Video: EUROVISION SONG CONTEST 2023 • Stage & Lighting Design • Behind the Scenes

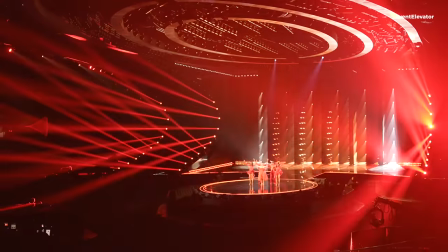0:41 As a lighting designer, doing Eurovision is kind of the show you want to do and I've wanted to do this show since I was six,
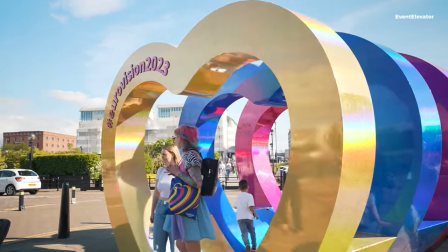0:48 since Bucks Fizz was in 1981 and I used to watch it as a kid and to finally get the chance to design the lighting for it is pretty exciting.
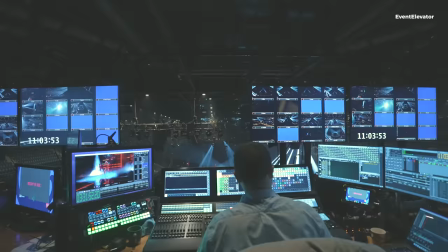0:57 The second I knew it was coming to London I knew I wanted into it and kind of manifested that I really wanted to be part of doing this show. The relationship between the lighting designer and us as designers is a really crucial one from the very beginning of when we were designing.
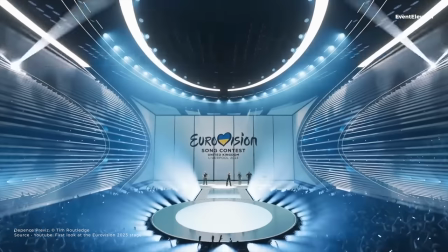1:15 And Tim embraced our concept of the hug and the immersiveness from the very beginning.
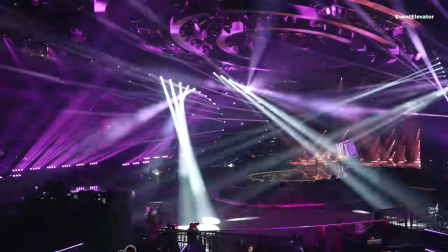1:23 We carefully placed and blended all his lights with all the technology that we have in the set, so that we can get maximum transformation.
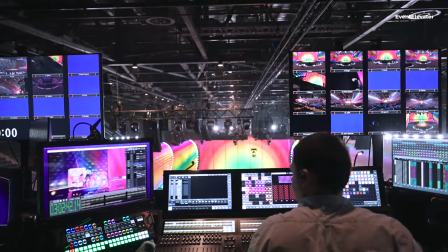1:32 Developing and evolving this set and transforming it to many different
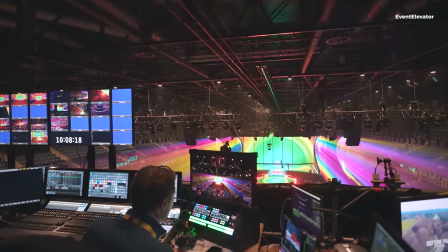1:38 looks is a key factor at Eurovision because we have so many delegations. Tim and I have had a very close, wonderful relationship and hopefully we get to do it again one day.
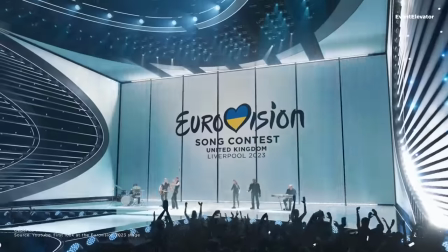1:52 It's very different architecturally from normal Eurovision. It's a really hard set to light, a three-sided box effectively,
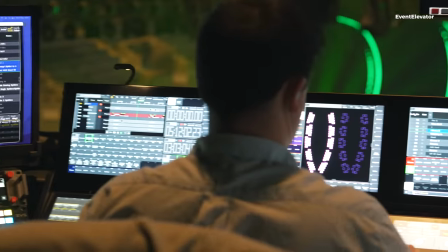2:00 even though the side arms are curved, the set encompasses the set, so it's really tricky to be able to light around.
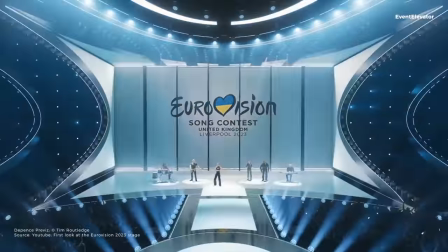2:07 With those tracking doors, so those screens that move at pace, that revolve and track them up and down stage,
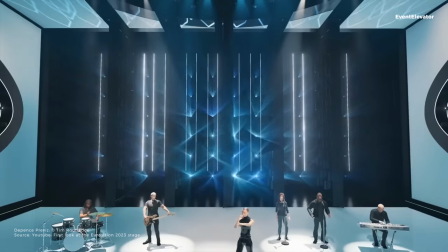2:14 they really take up a lot of roof space overhead on the stage,
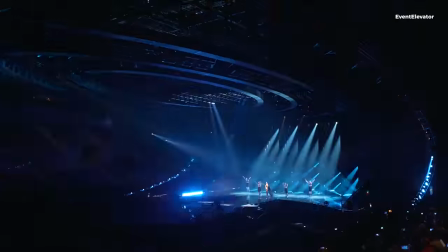2:19 all the mechanisms to make all of that work. but it really did stand out visually as a look and the four
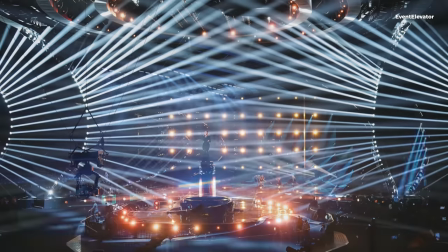2:26 curved arms gives me a really cool architectural position for lighting beams and we think we found some really kind of unique looks
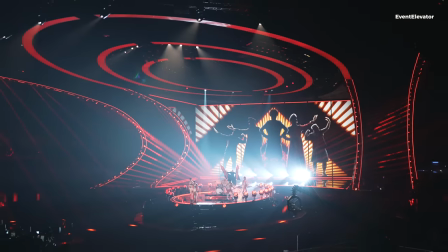2:33 in how the beams are visualized from those positions so it does stand out and does say that this is a very different looking Eurovision.
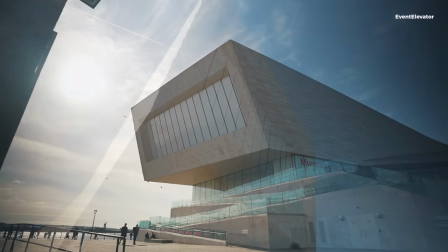2:40 We started exploring the arts between both countries so in the Ukraine we explore architecture,
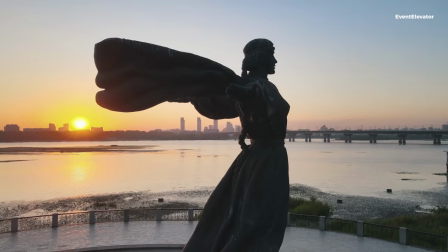2:48 poetry, dance, music, theater, the national flower of the Ukraine and in the UK we explore similar things and especially in Liverpool
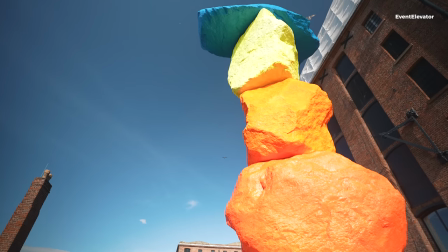2:58 given that it has such a I guess rich strong music identity it was quite a nice blend
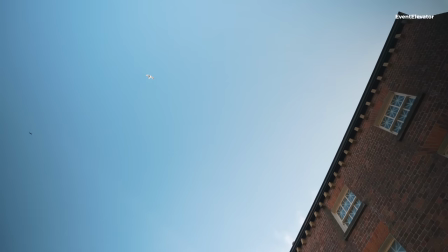3:05 to sort of bring the two together.
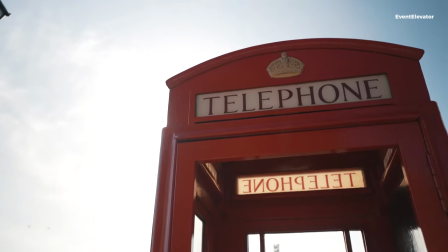3:08 I think in the end we came up with the idea of welcoming the Ukraine to the UK and welcoming the people of Europe by creating a set that resembles a hug.
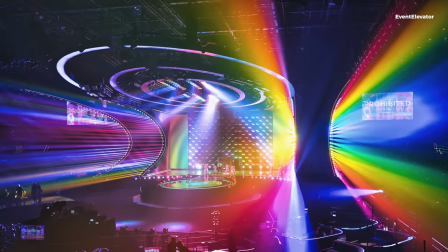3:22 So the architecture of our design has these very specific archways as if they are arms
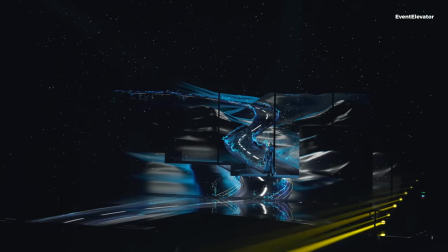3:30 welcoming the individual to Liverpool and from around the world.
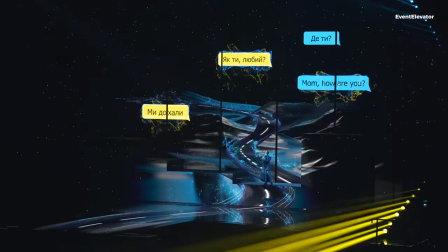3:35 So that was an interesting design journey,
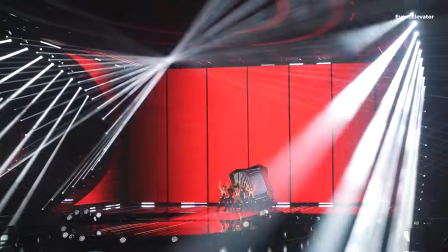3:38 very distinctive and quite challenging, given that we have to sort of be celebrating both countries. But really, we are, you know, doing a show on behalf of the Ukraine.
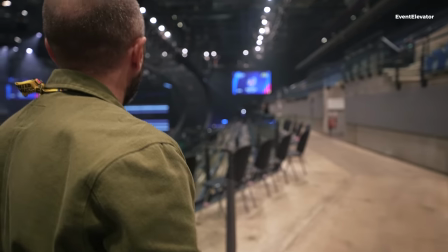I'm Damo Damian Jackson from Negerth, and I'm the project manager covering all the lighting requirements for Eurovision. Here we are in Liverpool, where we have the rig in, finally. after a good couple of weeks of loading and then into rehearsals now.
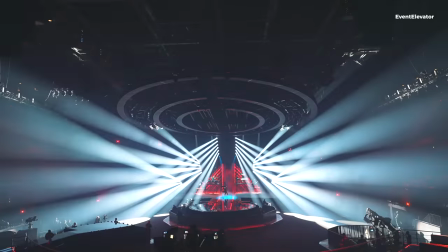4:16 So we are approximately 2,000 fixtures across the rig all throughout the arena.
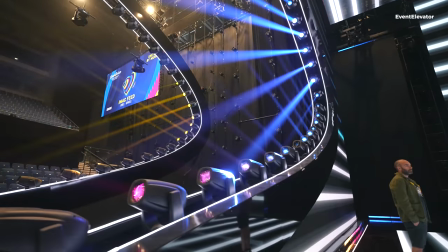4:22 We will be hundreds of kilometres of truss and thousands of kilometres of cable. We were 20 trucks of fully loaded gear coming into the arena.
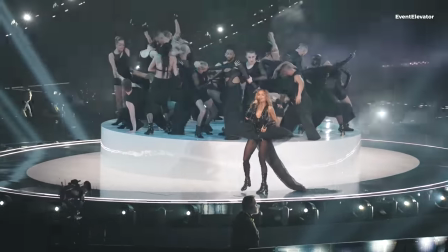4:32 The challenge has been fitting all this in in the time frame that we were given. We had to work around all of the departments building their systems at the same time, so it led for detailed planning between myself and the gaffer and the lighting team on site.